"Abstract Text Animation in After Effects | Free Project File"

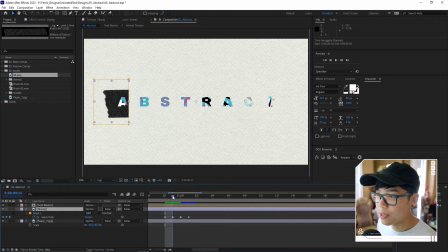[18:30]
And then we see a little bit of the tape, halfway through the tape and then the full piece of tape and then i want this to happen a little bit sooner so what i'm going to do is i'm going to highlight these keyframes and then just move it a little bit to the
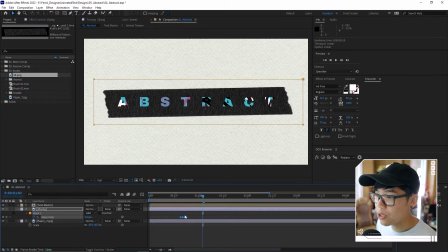[18:40]
beginning when i want this tape to kind of appear so i can actually have it appear when it's done being abstract and random i think that might be a good spot so kind of like over here and it signifies that basically the randomness is like done and then just to problem solve with
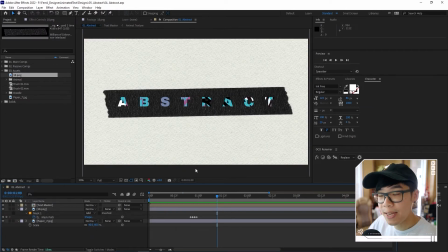[18:58]
the scene right now as you can see that there are some black portions of the text that are kind of hidden with overlapping with a piece of tape and
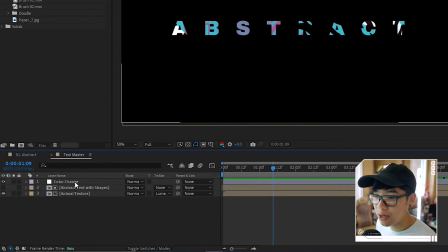[19:04]
it doesn't look as good so we're going to go back to the text master go to color change the effects and presets panel over
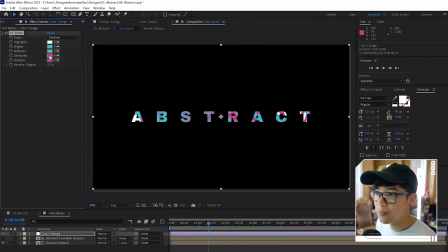[19:10]
here and instead of black i'm just going to go for a magenta like that and then this is what we have
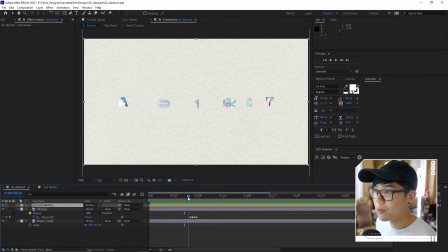[19:17]
because this part with the colors overlapping with white it's not quite standing out i'm going to actually make this random portion not colored and textured so i'm going to find that spot right over here before everything starts to settle in i'm going to hit ctrl shift d and that is a shortcut to split the clip from where the playhead is.
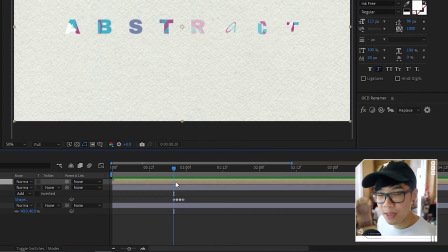[19:34]
So as you can see the playheads over here, all I did was I highlighted the clip like this, hit control shift D so that I can split the clip like that.
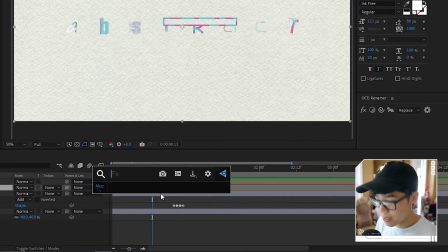[19:40]
So everything before that, I'm going to highlight it. I'm going to add in a new effect called fill like that, and I'm going to make it black.
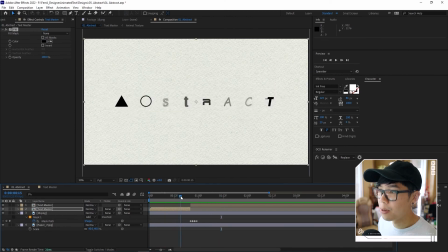[19:48]
So it's going to be black and white like this before it becomes full of color, but I'll have that transition maybe happen a little bit sooner.
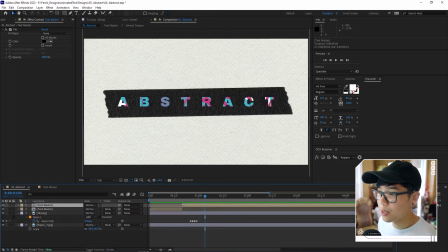[19:56]
So I'm just playing with the length of the clip, but I mean, you can you can check this out and let me know in the comments what you think so far we're gonna add a little more depth by as you probably guessed mixing more mediums so another one is using doodle animations so
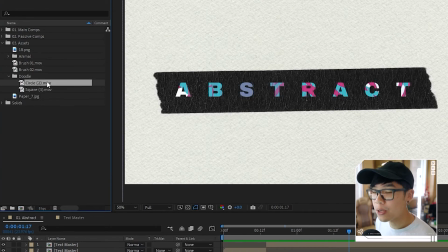[20:08]
i have a folder over here called doodle and i imported two of these already so
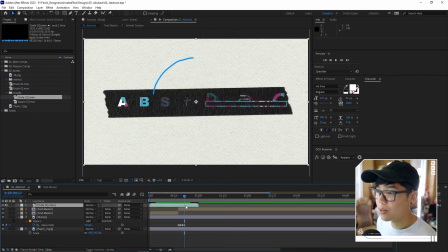[20:13]
this one's like a circle that's being drawn around and i'm just gonna i don't know move the circle kind of like
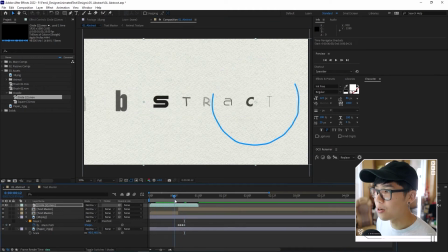[20:17]
this so this is kind of like you know reminding you of a marker that's drawing and
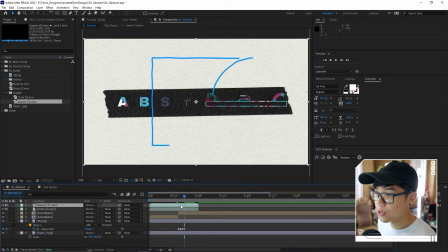[20:22]
then i'm going to add the square one as well and we're just going to you know move that so it's offset and it's looking a little bit messy but don't worry we're gonna fix that in a little bit so I'm just scaling it down and I'll have it kind of like draw around
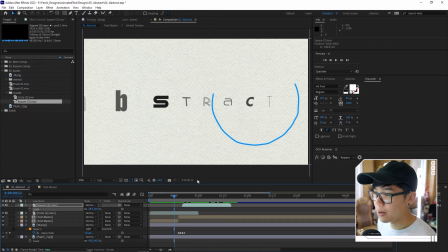[20:35]
the A and B like that so this is blue right now and it's not quite matching the color theme that we
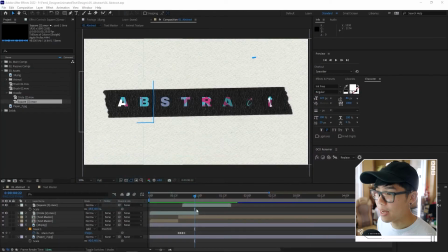[20:42]
are going with so what we'll do is copy the color of this and then go back to After Effects and then we're gonna use the same effect as we did before where
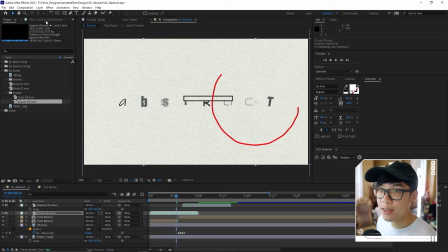[20:48]
we're gonna fill the color like that go to the effects control panel change the color and then we're gonna paste the value that
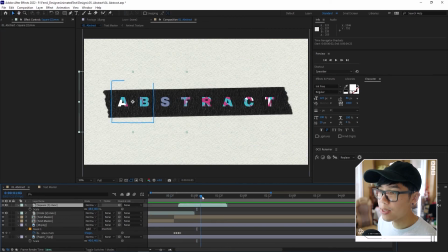[20:57]
we just copied from the adobe site and then same for the square in this case instead of going for the blue we'll just copy the magenta go back to after
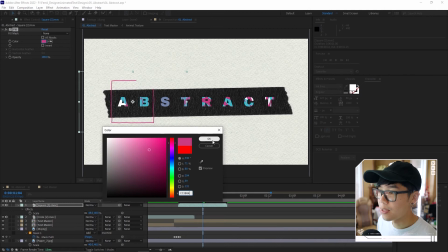[21:06]
effects and then we will apply the fill effect and then copy and paste that value so still within the color theme and then now we're going to add even a little more we're going to cake it up this time we're going to use these brush strokes which is also a different medium right
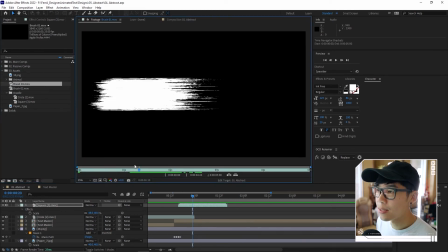[21:24]
we're using uh paint as opposed to like a marker type of texture
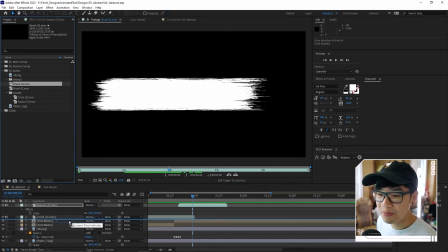[21:28]
so we can you know put this i don't know on top of the
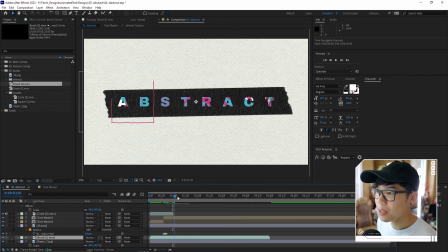[21:33]
paper layer like that and now this seems to be a
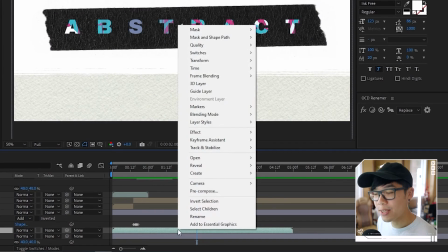[21:37]
little bit slow for my taste so i'm gonna right click it go to time and then
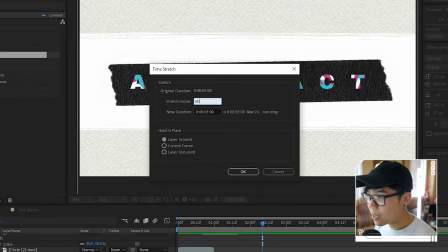[21:42]
time stretch and i'm just gonna lower it to something like 60 so we're basically making it a little bit faster and then i'm just gonna hit r
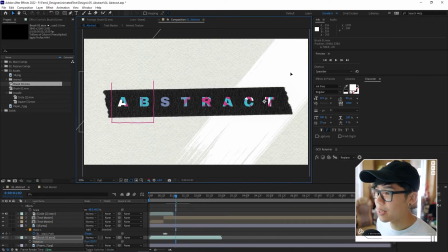[21:49]
so i can rotate it and then just move it around kind of like that and then i'm going to add the second brush one right over here and this one is okay to be a little bit slower we're just going to scale it down move it around so it's kind of like this just play around with it until you find something that you're happy with and you'll notice that these clips kind of end a little bit too early
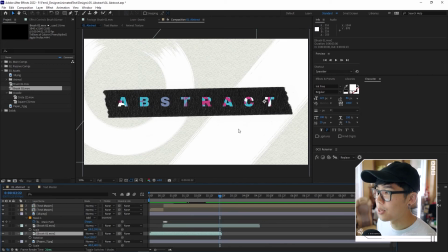[22:08]
so this brush number one which is this brush from the top to the bottom over here i'm going to right click it and then time
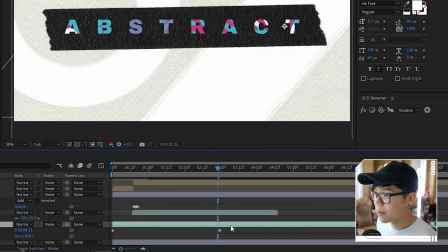[22:15]
and i'm just going to hit the freeze on last frame so that when i click that basically it will freeze on the last frame so i don't have
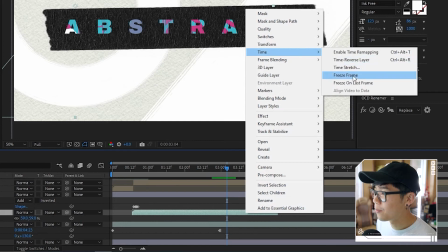[22:22]
to worry about it cutting early same for this circle one time freeze on last frame and then we have something like this
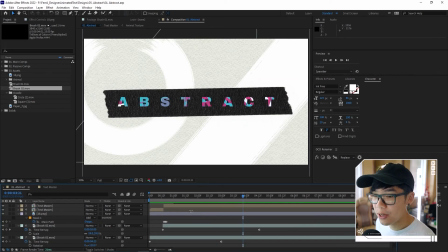[22:29]
so this is not looking too shabby but we also want to you know fit it within the color theme so we're going to go back to you know for example this
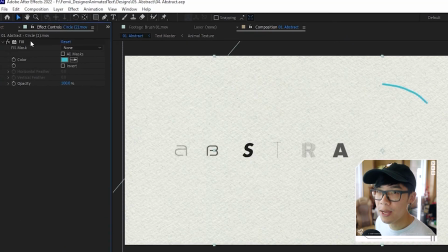[22:36]
circle layer and we're going to go to the effects and control panel and we're going to copy the fill effect and then basically we're going to take
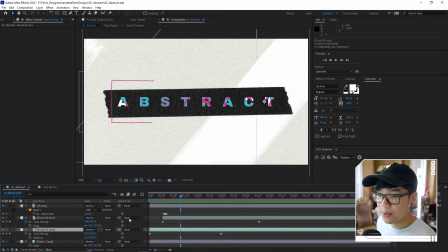[22:43]
the color of this and we're going to apply it to one the brushes let's say this first one over here like that and then we're going
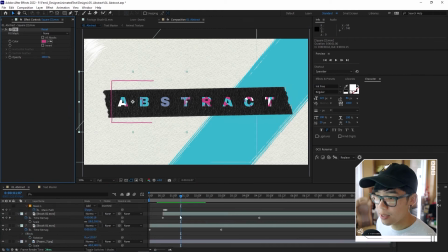[22:50]
to go to the square take the color of the magenta and then we'll paste it onto the circle one over here like
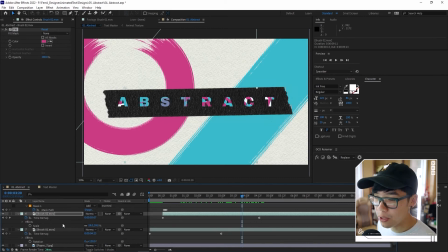[22:56]
that so this is looking a little bit too sharp i actually wanted to blend a little bit better with the background so i'm going to highlight these two brush layers i'm
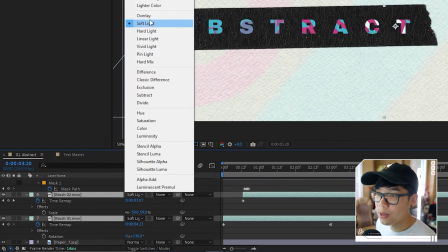[23:02]
going to change the blending mode to either soft light or overlay so in order for these paint brushes to kind of be
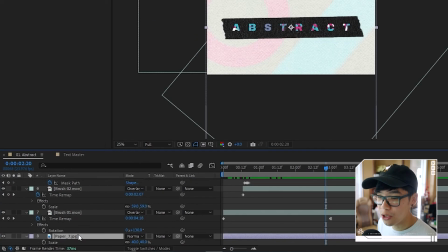[23:09]
a little more apparent i'm going to darken the paper texture so i'll go to paper which is the very bottom layer over here i'm gonna apply an effect called curves i'm
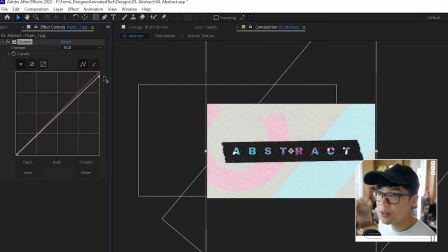[23:16]
just gonna lower the brightness of that
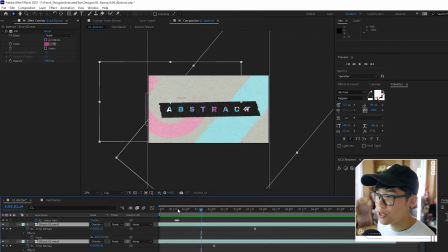[23:22]
so we can see a little more of that paint stroke and just to problem solve a little bit aesthetically i'm not a big
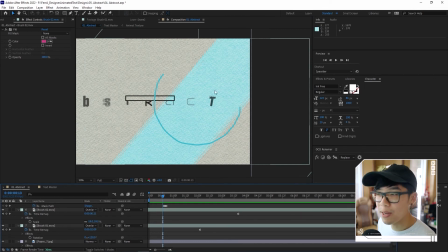[23:27]
fan of how this is blue and then the background paint is blue as well kind of wanted to have that contrast so what i'm going to do is i'm going to flip the colors between the two so i'm going to take the blue over here i'm going to move it to the circle like that and then that will replace that color so i will go to the layer that had magenta which is this brush stroke
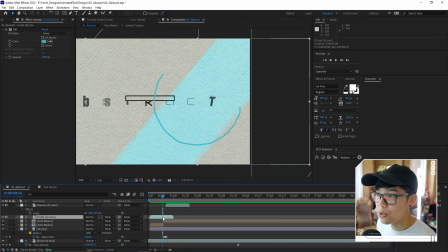[23:45]
over here copy the fill over there and then go to the circle so the circle is now magenta and then the square is now blue so we got these
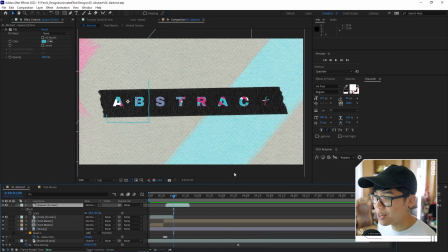[23:54]
circles these straight lines these boxes and then we have these random fonts with different textures and this is what we got now we're pretty much done but we're going to add some final touches three small things that i think might make it look a little bit better i'm going to right click an
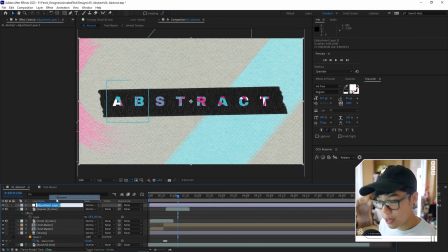[24:08]
empty space and then just make a new adjustment layer we're going to rename it to vignette because that's what we're going to make i'm
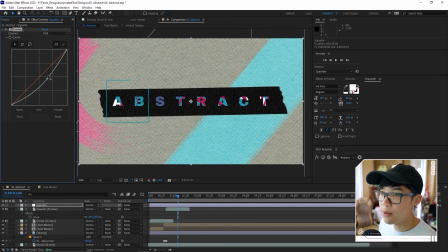[24:14]
going to add a curves effect and then we're going to darken everything a little bit like that and then i'm just zooming out so that i can mask this and actually create a vignette and vignette basically darkens around the edges of the frame so in this case i actually want to change that
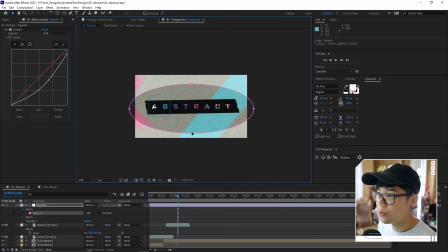[24:29]
to the ellipse tool and then just draw this kind of like oval type of deal i'm just going to move that like that and then
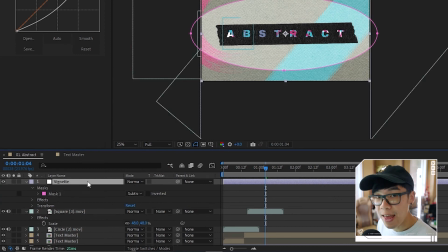[24:36]
we're going to change the mode to subtract and then we're going to hit f so we bring out the mask feather so that we smoothen out and feather
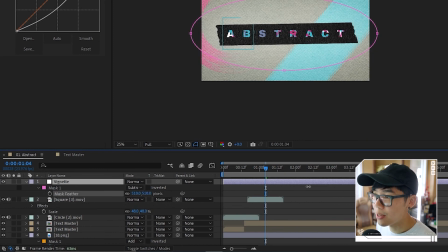[24:43]
out the edges and we're just going to bring up the value until something kind of like that so that way it brings a little more attention to the center
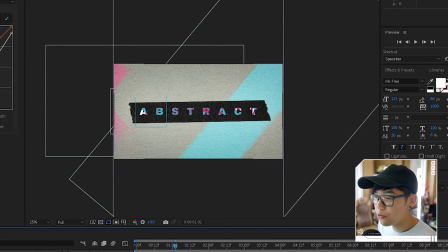[24:50]
and darkens around the edges of this composition and to add some subtle movement to everything i'm going to right click make a new null
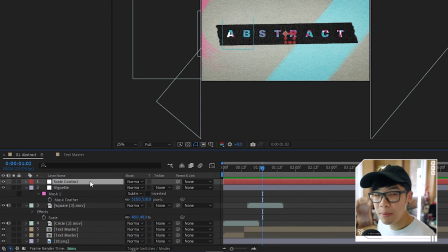[24:56]
object and then this one we're going to call it scale control as the name implies i'm going to basically have everything just slowly scale
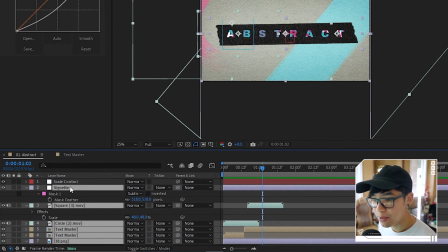[25:04]
in so we're going to highlight everything except maybe the vignette I don't think the vignette really needs to be scaling up and then we're gonna parent everything over to the null object now if you don't know what parenting is basically we're taking all the layers we're taking this pick whip and this is the parent pick whip and we're gonna drag it all the way over to the scale control and then we're gonna drop it so this is going to be the
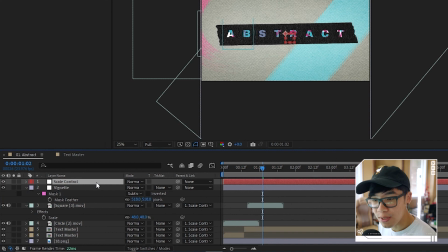[25:23]
parent and then everything else is the children layer and then it has to listen to the parent layer so whatever happens in this null object in this
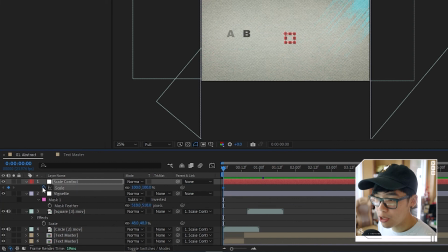[25:30]
case we're gonna hit s to bring up the scale go to the beginning hit the stopwatch so we create a keyframe go to the end maybe
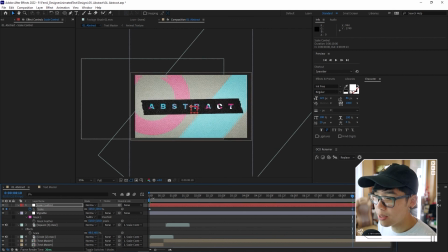[25:36]
just like over here and then we're going to move this so it's maybe like 108 so basically every layer that was parented to that scale control
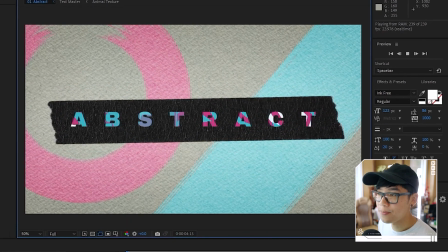[25:44]
layer will now listen to it and everything will scale up and that's what that looks like and last but not least can you guess what's the last thing I'm gonna add if you guess noise you are correct we're gonna create a new adjustment layer
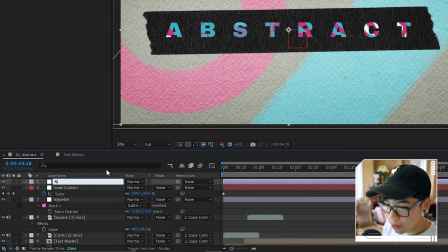[25:55]
and then we're gonna rename it to noise have the effect to noise,
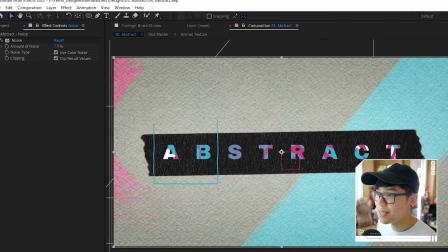[26:01]
change it to something like seven. And that just adds a little bit of life to our animation. That's what we got an abstract title animation. And that is how you make an abstract text animation pretty fun being able to add random elements to create something coherent. It's like taming the chaos. I don't know what I'm talking about. As usual, let me know in the comments what you end up using this text animation for and make sure to subscribe to the Olufemi channel so that you don't miss the final tutorial in this text animation week.
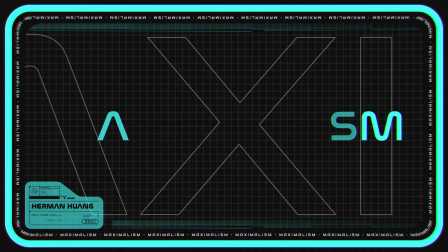[26:28]
Also make sure that you hit that bell notification so you don't miss that. Check out the other three if you haven't done so already, because we've gone through three already. If you want to check out what I'm personally up to, you can check out my YouTube and my Instagram. The handles are right over here. Otherwise, again, my name is Herman and I'll see you guys in the next one.